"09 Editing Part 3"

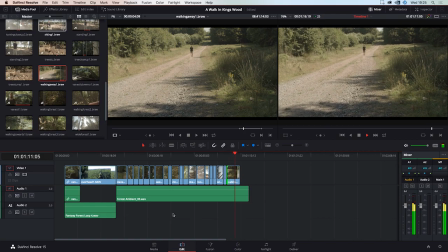(2:45)
Okay, so that looks okay.
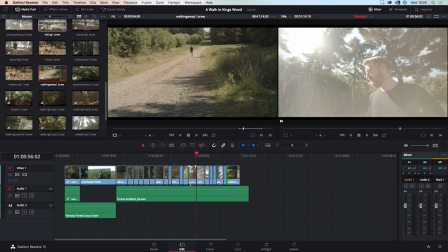(2:47)
We can continue to kind of go through this and start trimming things and seeing where we want to tidy up the edit from here. We can also cut off some of this if we wanted to. We could, there's a million things that we could do, but I think that's pretty good to show you the basics of where we're at.
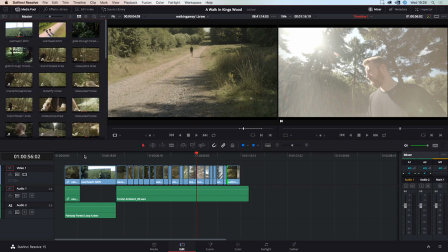(3:06)
So you're probably wondering why this overhead shot is so long,
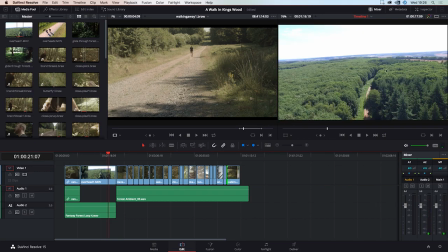(3:10)
and that's because I'm going to leave this for a place to put a title of Kingswood, a walk in Kingswood or whatever we're going to call it, because I think that'd be quite nice. Always good to title things up and give something a name.
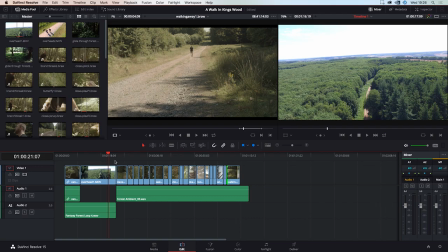(3:23)
And after we've done all this, we can start adding transitions in our effects library. So we've got video transitions here. We've got dissolves, which are basically just different ways to dissolve footage into one another. And we've got
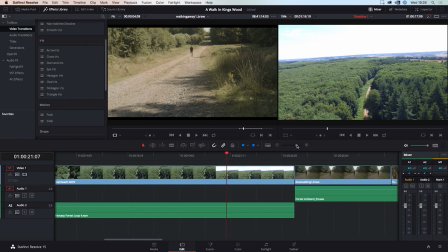(3:44)
iris, which is actually, what I'm going to do is just show you how some of these transitions work.
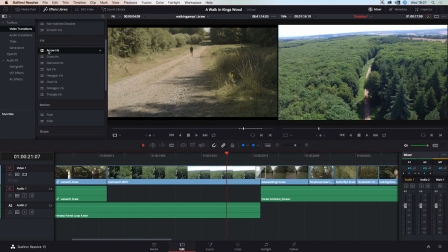(3:51)
So you just click on it, you hover over, and you just place it there. If you want the transition to be longer, you just grab the end of it, drag it out, you can drag it back in. We can go into more details about this on a later course.
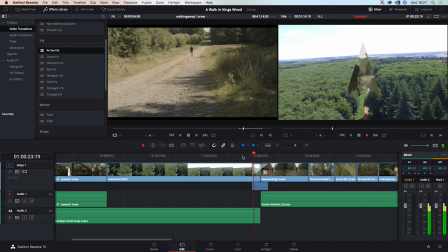(4:07)
I just want to give the basics here. So that's how the arrow iris transition looks.
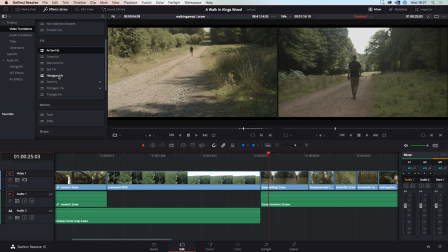(4:16)
And then we have diamond, cross, oval, etc. It's all going to be the same. It's going to transition with those shapes. Motion is pretty self-explanatory. It's going to push the picture sideways. And we're going to get rid of that. Shape, barn doors, wipes.
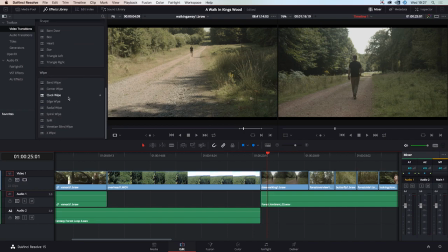(4:33)
You have your edge wipes, your radial wipes, different ways to wipe the screen, different transitions made popular quite through the cheesy kind of Star Wars wipes. But we're just going to go with, we're going to keep this as a hard cut because of the music change.
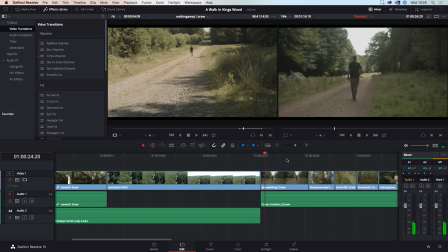(4:54)
And we're going to look for anywhere else that we can add a nice little transition
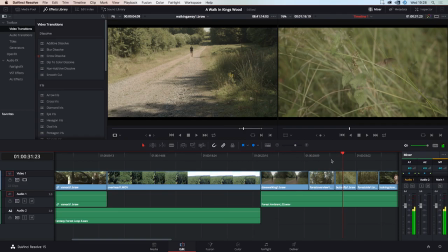(5:02)
I think between these two, the forest and the butterfly, would be quite nice. Just have a little cross dissolve. Like that. I think that's quite nice.
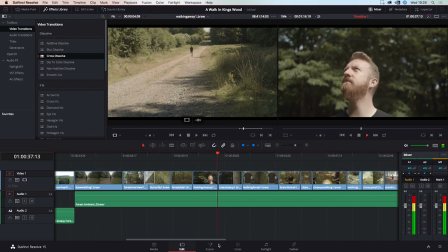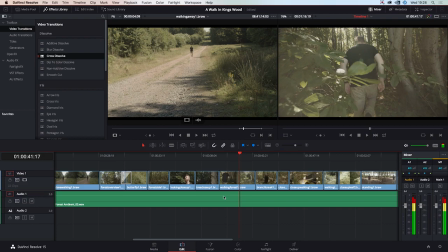(5:21)
And we could put a cross dissolve here as well.
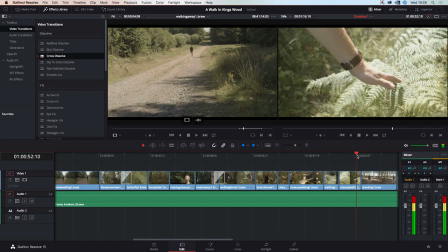(5:39)
And I think just to go along with this chord and the kind of continuation of it, we'll put another little cross dissolve here.
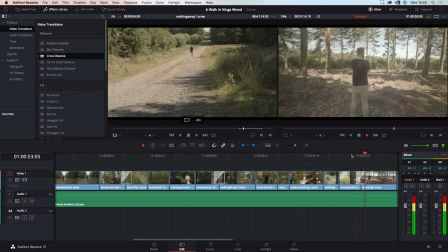(5:48)
I think that looks quite nice.
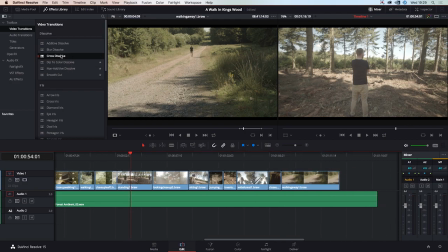(5:54)
And I think that's all we need, apart from a dip to black at the end, which we can just add as a cross dissolve into nothing.
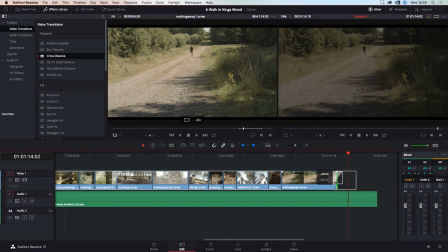(6:02)
We will need to take the clip down a little bit. Okay.
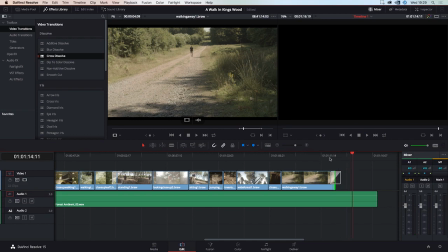(6:09)
And now the music's not really stopping where we want it to because we don't have footage long enough.
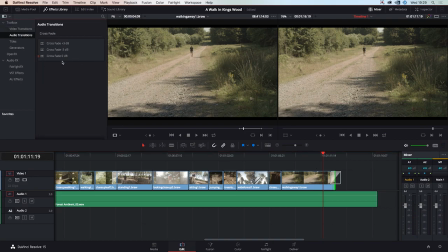(6:13)
So what we're going to do is go into audio transitions. And we're going to do a crossfade out. And we're going to drag this
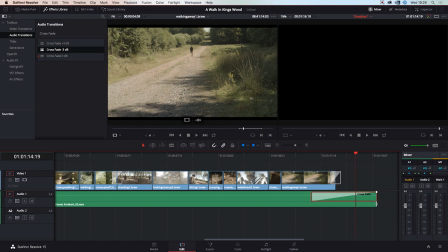(6:28)
in a little bit more. Okay, perfect. Maybe a little bit shorter than that. Bit too. There we go. And there we have our basic edit. I'm going to save that quickly.
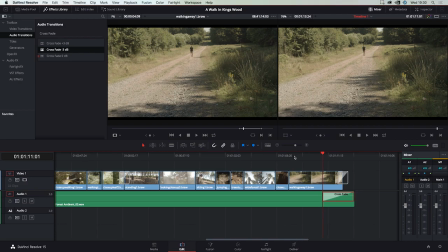(6:48)
And that's good. So this, there are some bits that are a little bit shaky. So I'm going to tell you how to remedy that.